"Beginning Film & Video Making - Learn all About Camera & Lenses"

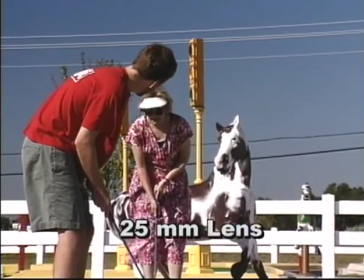4:31 In this shot, taken with a 25mm lens, the subjects are not as distant and less space is included in the frame.
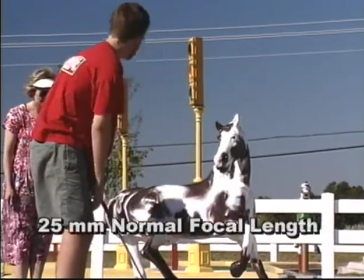4:39 In the 16mm format, this is called a normal focal length lens.
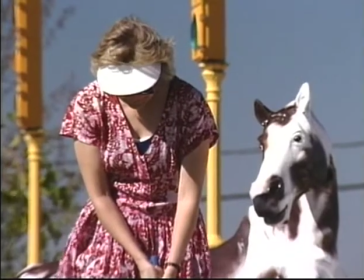4:46 In this shot, taken with a 70mm lens, often called a telephoto lens,
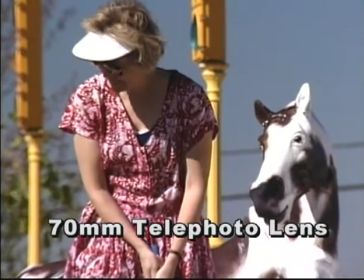4:51 the subjects seem very close and less area is included in the frame.
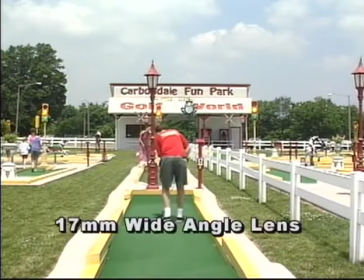4:57 Let me try.
A 17mm lens is a wide angle and we see a lot in the frame.
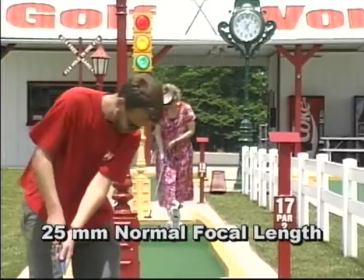5:04 A 25mm lens, sometimes called a normal focal length lens, shows me an image size close to what I see when I stand next to the camera.
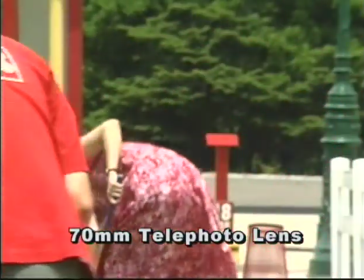5:11 A 70mm or telephoto lens makes the subject look way close up.
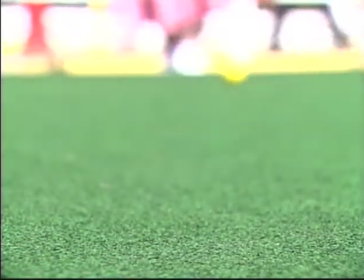5:18 How come the background isn't in focus? Focal length affects depth of field, a measure of how much area in the picture is in sharp focus.
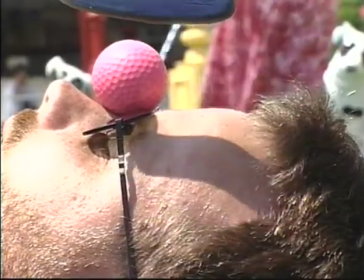5:27 Shallow depth of field means only part of the image is in sharp focus. Telephoto lenses give shallow depth of field.
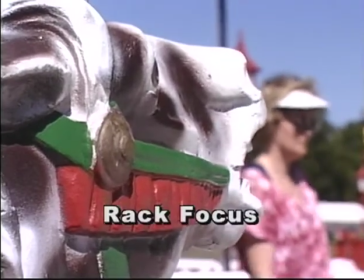5:34 In a shot with a shallow depth of field, you can rack focus, meaning focus is shifted during a shot.
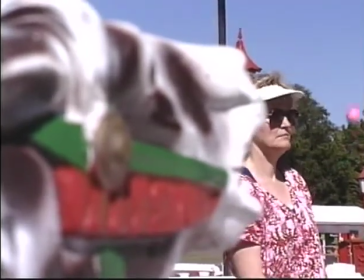5:42 Shifting focus diverts attention from one plane of action to another. A wide depth of field means a lot of the image is sharp.
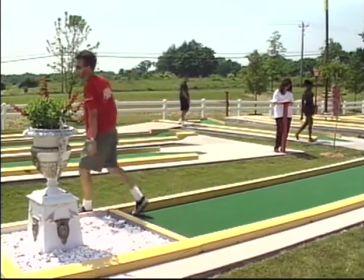5:50 Wide-angle lenses give a wider depth of field. How come the background's out of focus in this shot?
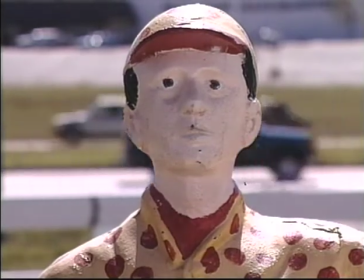5:57 Because the camera to subject distance also affects depth of field.
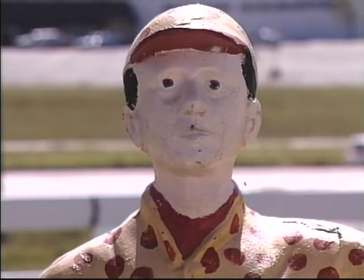6:01 Keeping the focal length the same when the camera is close to the subject, depth of field is more shallow.
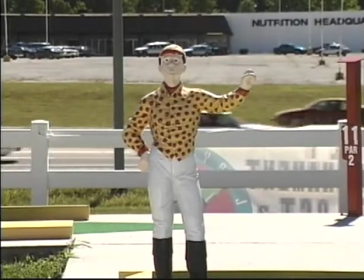6:07 When the camera is further from the subject, depth of field is increased.
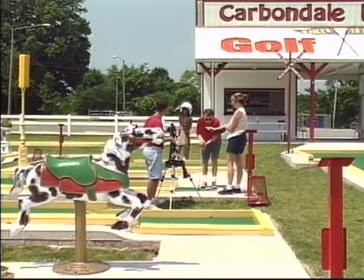6:12 Camera to subject distance also affects perspective. What's perspective? It's how far away from each other objects seem. To frame a medium shot with a wide-angle lens, the camera has to be fairly close to the subject.
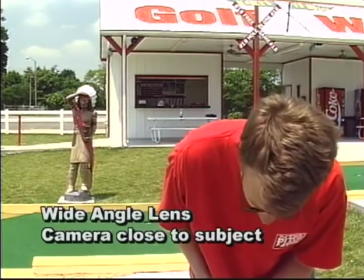6:27 From this close position, the statue looks pretty far from the golfer.
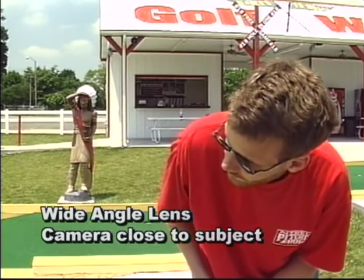6:31 To get a similar composition with a normal focal length lens, we have to move the camera further back.
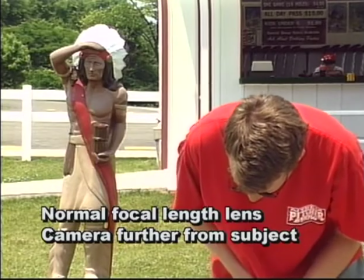6:41 Now the statue seems closer to the golfer. Very good.
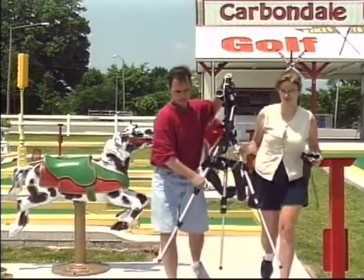6:47 If we use a telephoto lens, we have to move even further away.
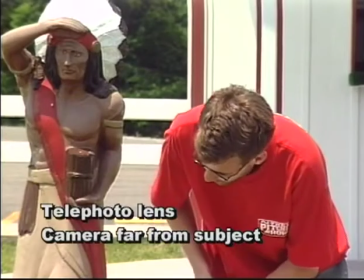6:52 The space appears compressed, and the statue seems very close to the golfer.
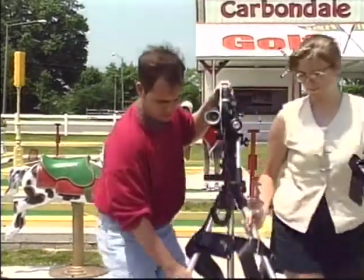6:57 Change in perspective is not a result of focal length, but of having to move the camera closer or further from the subject in order to get the composition you want.
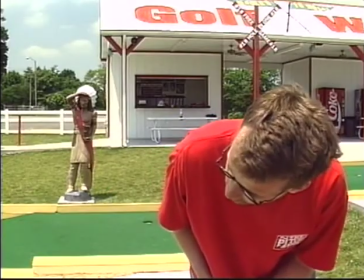7:09 Now let's look at those shots again. Wide angle,
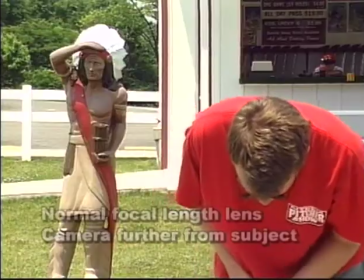7:16 normal lens,
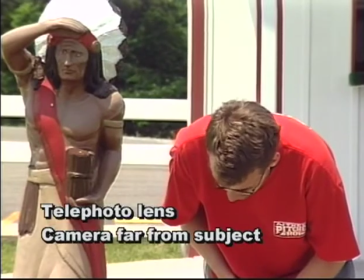7:21 telephoto. But I thought different focal lengths change the size of the image.
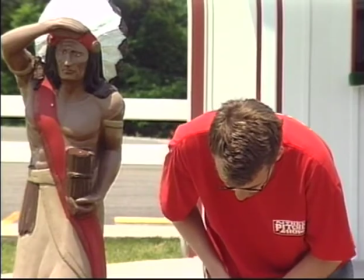7:26 Well, they do, but we're changing the camera to subject distance to keep the subject the same size.
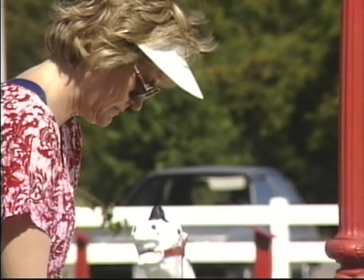7:32 Notice how close the car and the horse seem with a telephoto lens, and the camera far away.
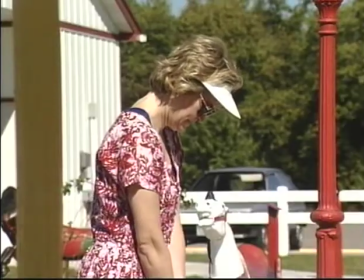7:38 Space is flattened or compressed. By using a normal lens and bringing the camera closer, The car seems further.
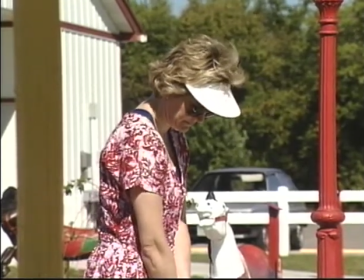7:47 Distance is expanded. I think I'm getting this.
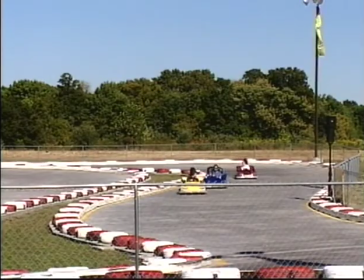7:52 compare the perspective in this shot and in the following shot.
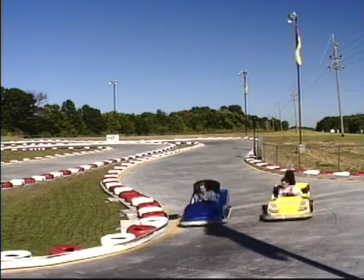7:59 Can you tell what kind of focal lengths were used? Why is he running?
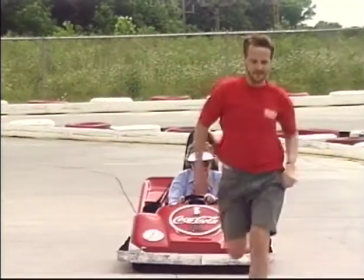8:05 To show that a telephoto lens seems to slow speed, because a telephoto lens placed at a distance from the subject compresses space.
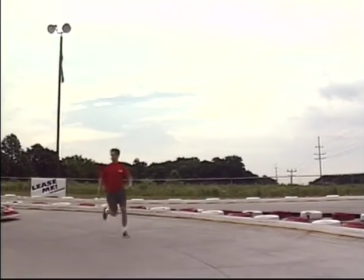8:14 A wide-angle lens used close to the subject expands space, increasing perception of speed.
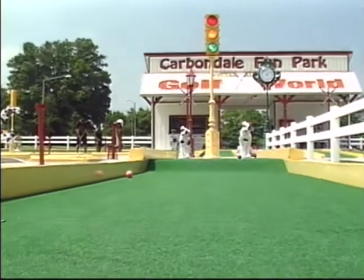8:22 You can instantaneously change focal length with a zoom lens. A zoom can zoom in, becoming more telephoto.
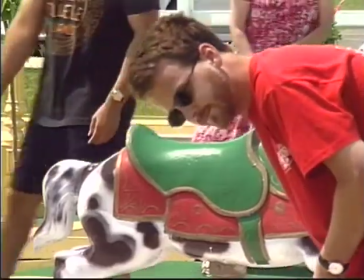8:31 Or it can zoom out, becoming more wide angle.
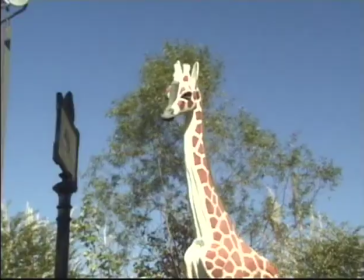8:41 To focus a zoom lens, zoom in all the way to telephoto,
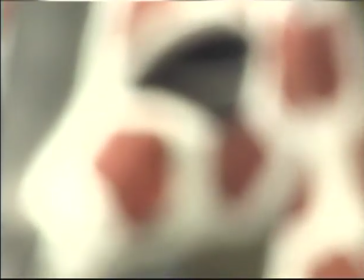8:49 adjust your focus,
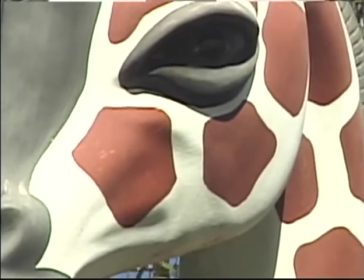8:54 then zoom out to the desired composition.
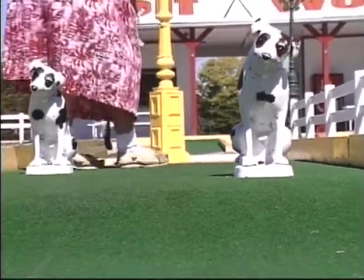9:01 A composition can be altered by dollying. What's dollying? With a dolly, the camera is physically moved through space.
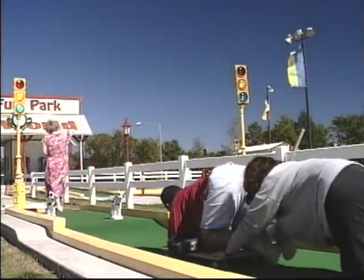9:11 Dollying is dynamic because objects at various distances from the camera change size at different rates.
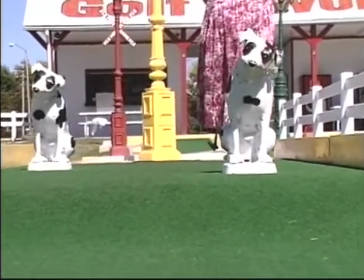9:18 Look, the dog changes in size a lot more than a building, which is far away. In a zoom, the camera is stationary.
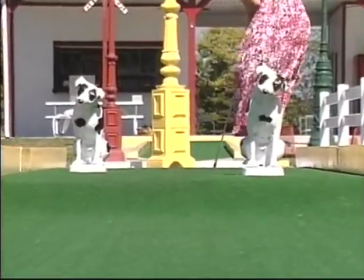9:26 All objects, regardless of distance from the camera, change size in equal proportion.
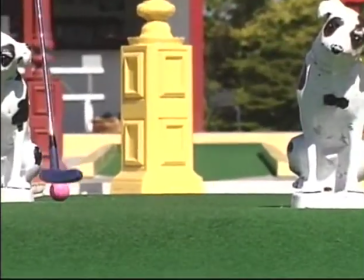9:31 A zoom lacks a sense of movement through space. How else can you change composition?
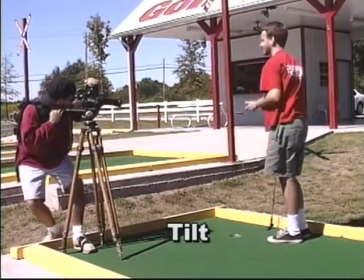9:36 A tilt shot is when the camera is on a stationary pivot, such as a tripod, and the camera is angled up or down.
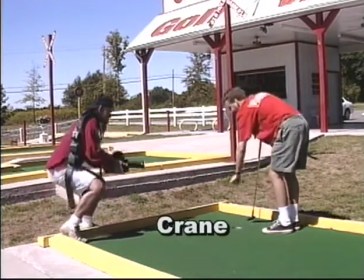9:46 In a crane shot, also called a boom shot, the entire camera is moved up or down.
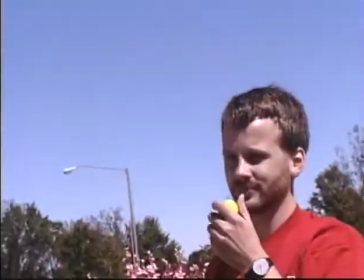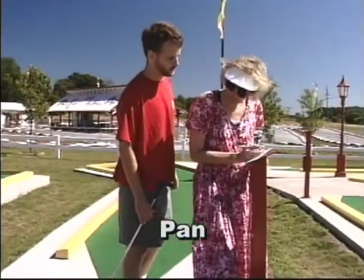9:57 For a pan shot, also called panning, the camera is twisted right or left on a stationary axis.
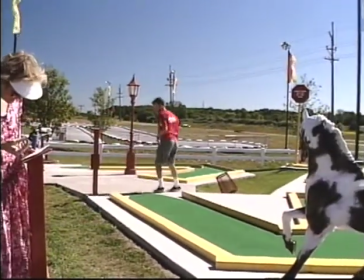10:05 This is similar to turning your head to follow an action while you stand in one position.
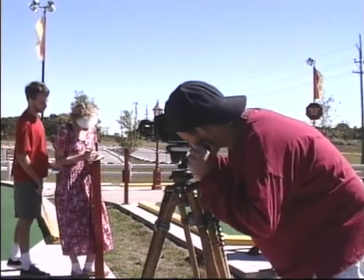10:10 To execute a steady pan shot, the camera is mounted on a tripod.
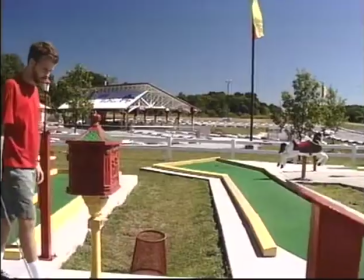10:15 That's cool. What happens if you move the camera? Moving the entire camera is called a tracking shot.
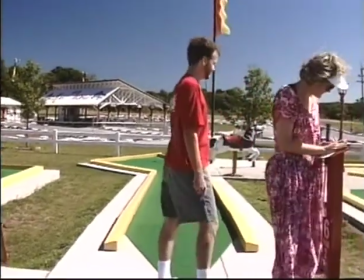10:21 Tracking gives you the effect of moving through space. To execute a smooth tracking shot, The camera is usually mounted on a wheel dolly.
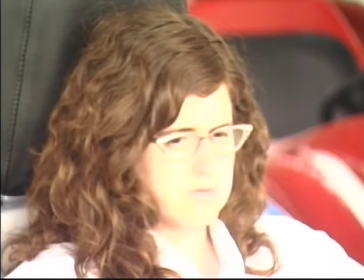10:31 What happened to the picture? The camera operator forgot to set the aperture.
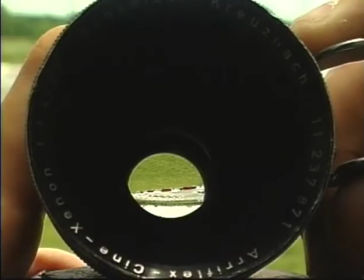10:36 The what? The aperture. Each lens has an aperture, or iris opening.
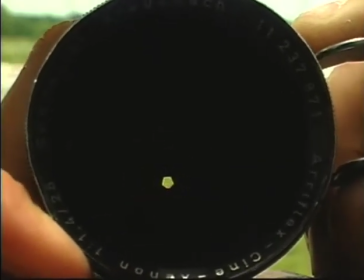10:42 This opening can be made larger or smaller to let in more or less light.
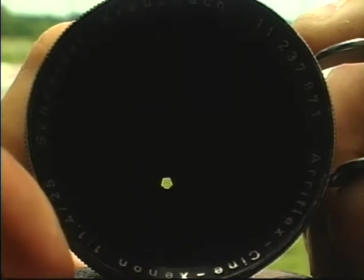10:48 It works like the iris in the eye, which closes in bright light, opens when there's low light.
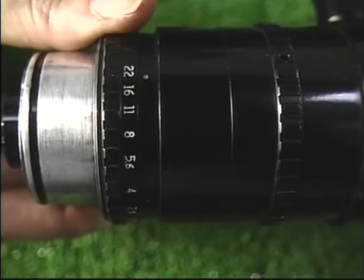10:55 Each lens has an aperture ring which adjusts the size of the opening.
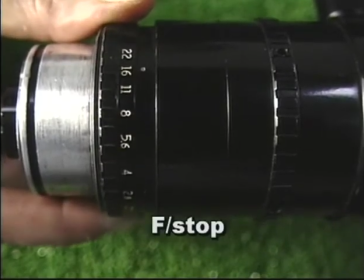11:00 The numbers on the ring are called f-stops. The bigger the f-stop number, the less light.
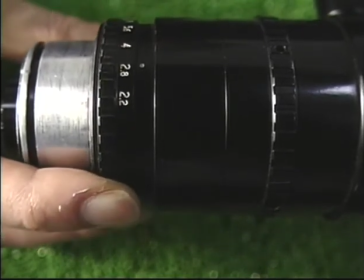11:06 The smaller the f-stop number, the more light. What else affects depth of field?
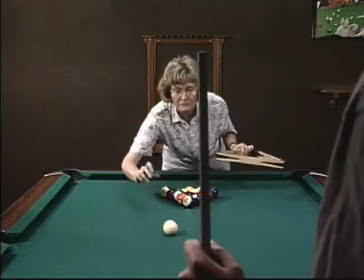11:13 The last thing that affects depth of field is exposure.
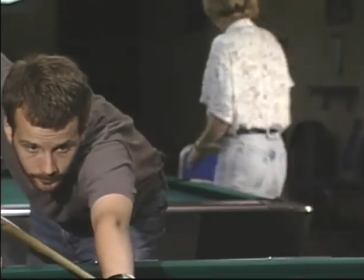11:16 If the aperture is opened wide, likely at f2 or f2.8 for shooting in low light, you get a shallow depth of field.
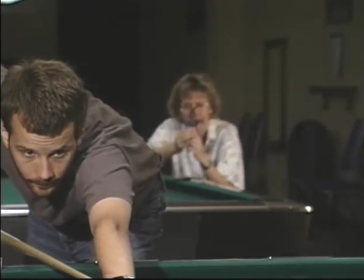11:25 Note that the background is not in sharp focus.
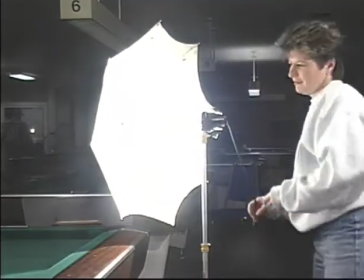11:32 By adding more light and closing the aperture to
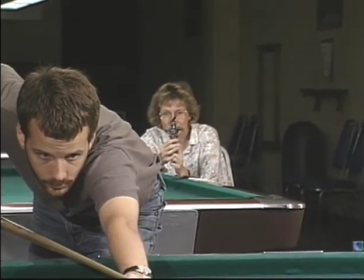11:35 f5.6 or f8 to compensate for the added light, we increase the depth of field.
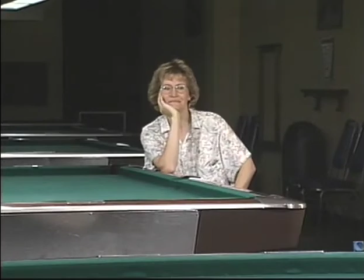11:41 Now the background is in focus. Let's look at those again. Larger aperture, shallow depth of field.
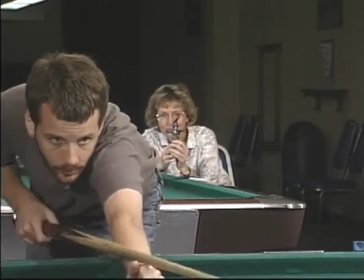11:49 Small aperture, greater depth of field. I get it.
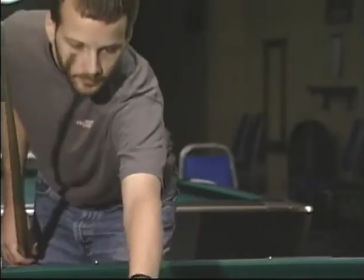11:54 The brighter the light, the smaller the aperture, the larger the depth of field.
Well, it looks like they're getting ready to do that last shot of the day.
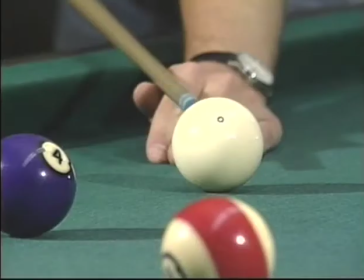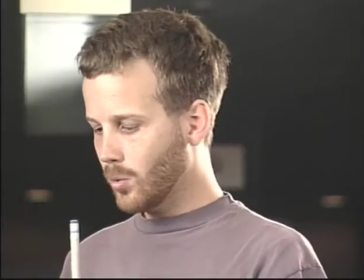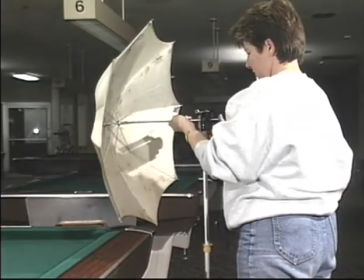12:13 That's a wrap. See you tomorrow at 5 a.m. 5 a.m.? Welcome to the world of filmmaking. Are you kidding?